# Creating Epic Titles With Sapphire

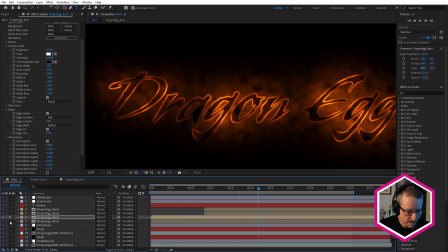[20:33]
And you've got the atmosphere here, but with the layer below it, we get a bit more, and it's a little bit more readable. I think that's why I added that. It just adds an extra level of readability to this.
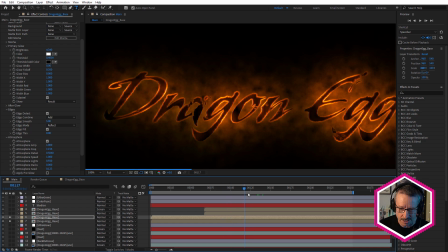[20:48]
So Ultra Glow with edges, great for text and logos. And I actually really liked this.
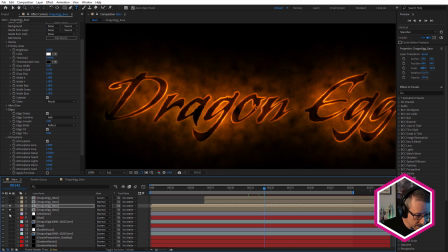[20:55]
I thought this was starting to look really good. Let's just turn on these other layers. So we got that.
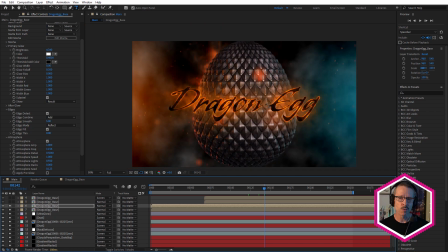[21:00]
And I think that's pretty readable. And I couldn't decide in the end whether I wanted to go with just that or I wanted to make it, even more readable. So I ended up going for a slightly more readable look. And that's why I used a white layer. Let me just solo that.
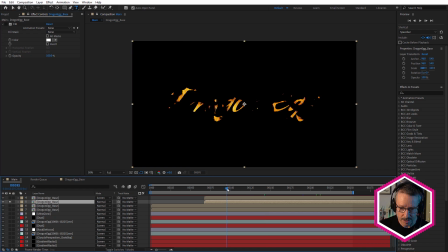[21:15]
So once again, this is the same pre-comp with the same BCC Grunge reveal, but just with some white fill.
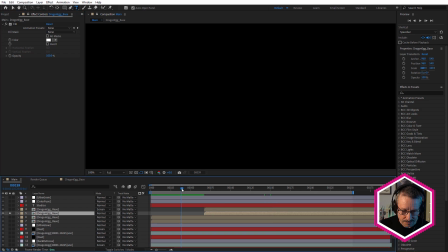[21:24]
And notice also that I've offset it. So it's starting a little later. So we have this text drawing on a little earlier.
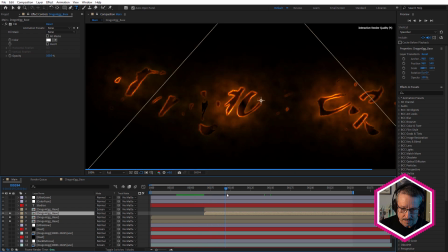[21:34]
And then by offsetting it, we start to get the white text revealing.
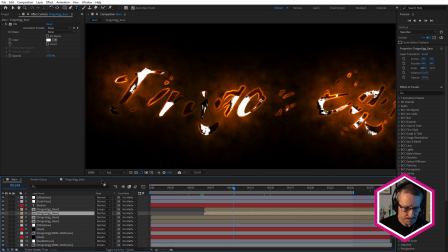[21:40]
I just felt that, I'm going to turn these off.
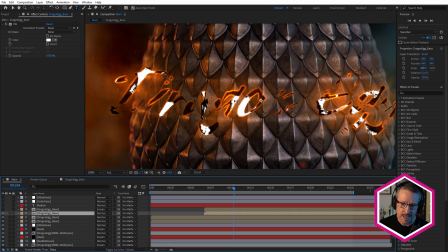[21:44]
I just felt that having it all reveal at the same time, having the white text reveal at the same time wasn't quite as interesting, it wasn't as dynamic. So I decided to just offset the white so it gives me an extra level of reveal.
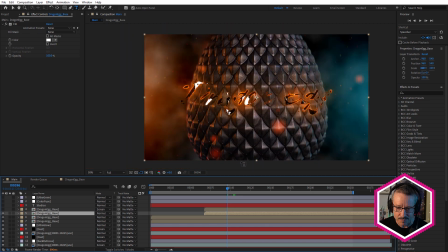[22:02]
So we get a little bit of this action going on and we get to see that before it gets covered up by the white text.
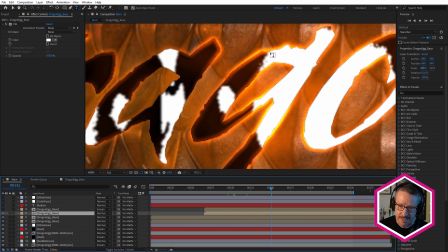[22:12]
Now, you can see as it's wiping on, it looks a little bland. What I wanted to have was some more sort of fiery edges.
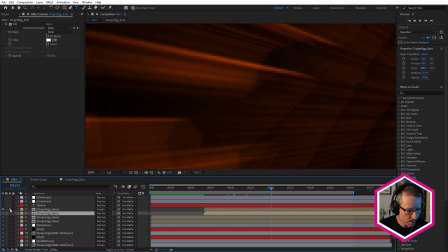[22:20]
So what I did was I duplicated the white text. Let me just solo these.
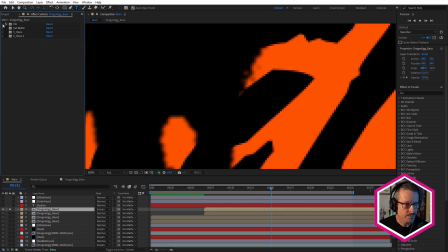[22:27]
So I filled it again, but this time with this bright, sort of really, bright, vivid orange.
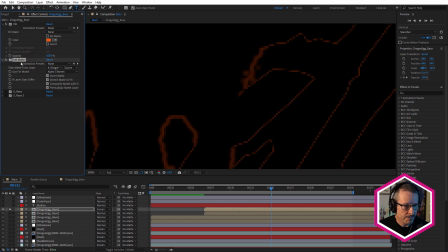[22:35]
And then I've used Set Matte. So After Effects has Set Matte effect with it matting itself. So it's basically just applying Set Matte and leaving it at that. And what that does is it just leaves the edges of the layer. So there is a little sort of edge effect that we get with that.
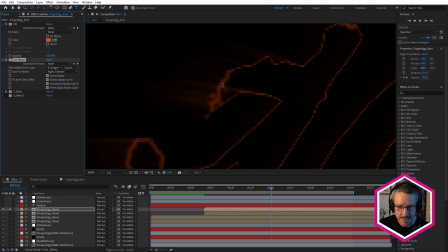[22:52]
Then applying Sapphire Rays to give it a bit of sort of directional rays, which wasn't strong enough, so I applied rays again and got that.
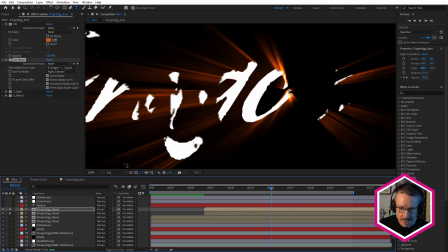[23:00]
And what happens is when we turn the white text on, see how we get this kind of leading edge?
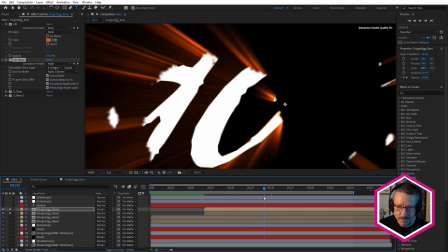[23:06]
So as that's being revealed, we're getting a more flamey look. And this is also sort of,
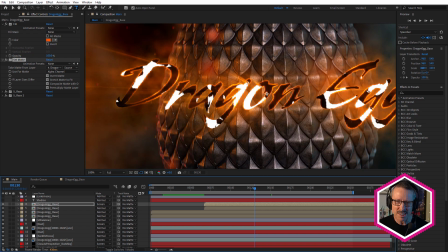[23:15]
when I turn on the egg, this is also kind of giving me that look that I wanted to kind of get by having, fire come out of the egg. I talked about before, having it hatch and have, rays of fire sort of coming out of it.
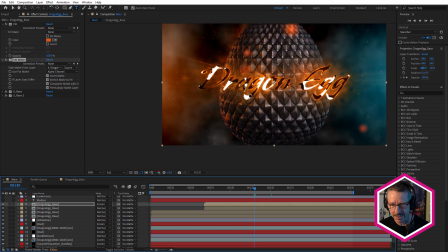[23:28]
So this kind of emulated that, but by using it on the text, not on the egg. I think that makes a big difference. So we've moved towards the end here. We've got this kind of look.
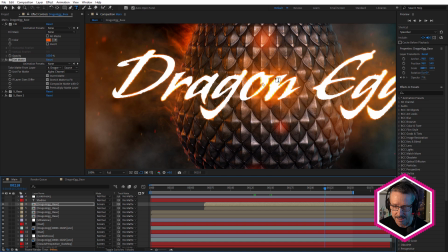[23:41]
We've got this white text with this sort of beautiful ultra glow fiery edge to it.
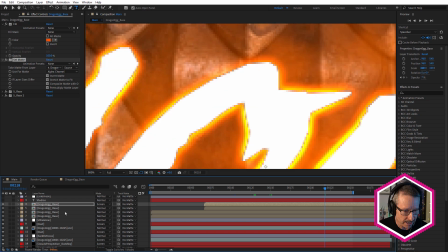[23:48]
Now notice how we do have this horrible edge here, and this is why I've used the simple choker. So on this layer here, I've just choked this back a little bit, just choked it back and got rid of all of that. So that's why I use that effect.
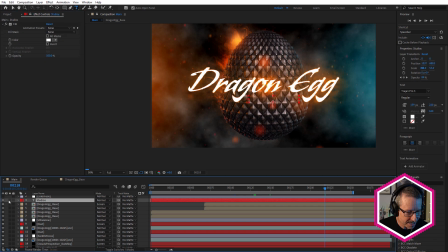[24:08]
All right, so we're almost there. Studios is just Studios, just the word Studios in Trajan, which you've got to use, it's got that classic, epic movie feel to it. And also, why Dragon Egg Studios? I don't know. I just thought maybe this could be, when you see at the beginning of a feature film where the different film studios, they have the little animation. This could be one of those kind of animations. So I call this Dragon Egg Studios.
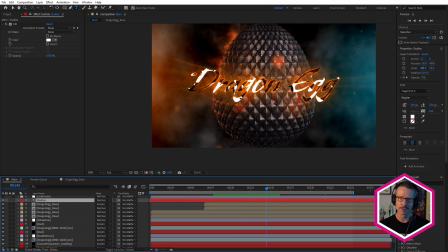[24:38]
Maybe this studio does a lot of fantasy films or something.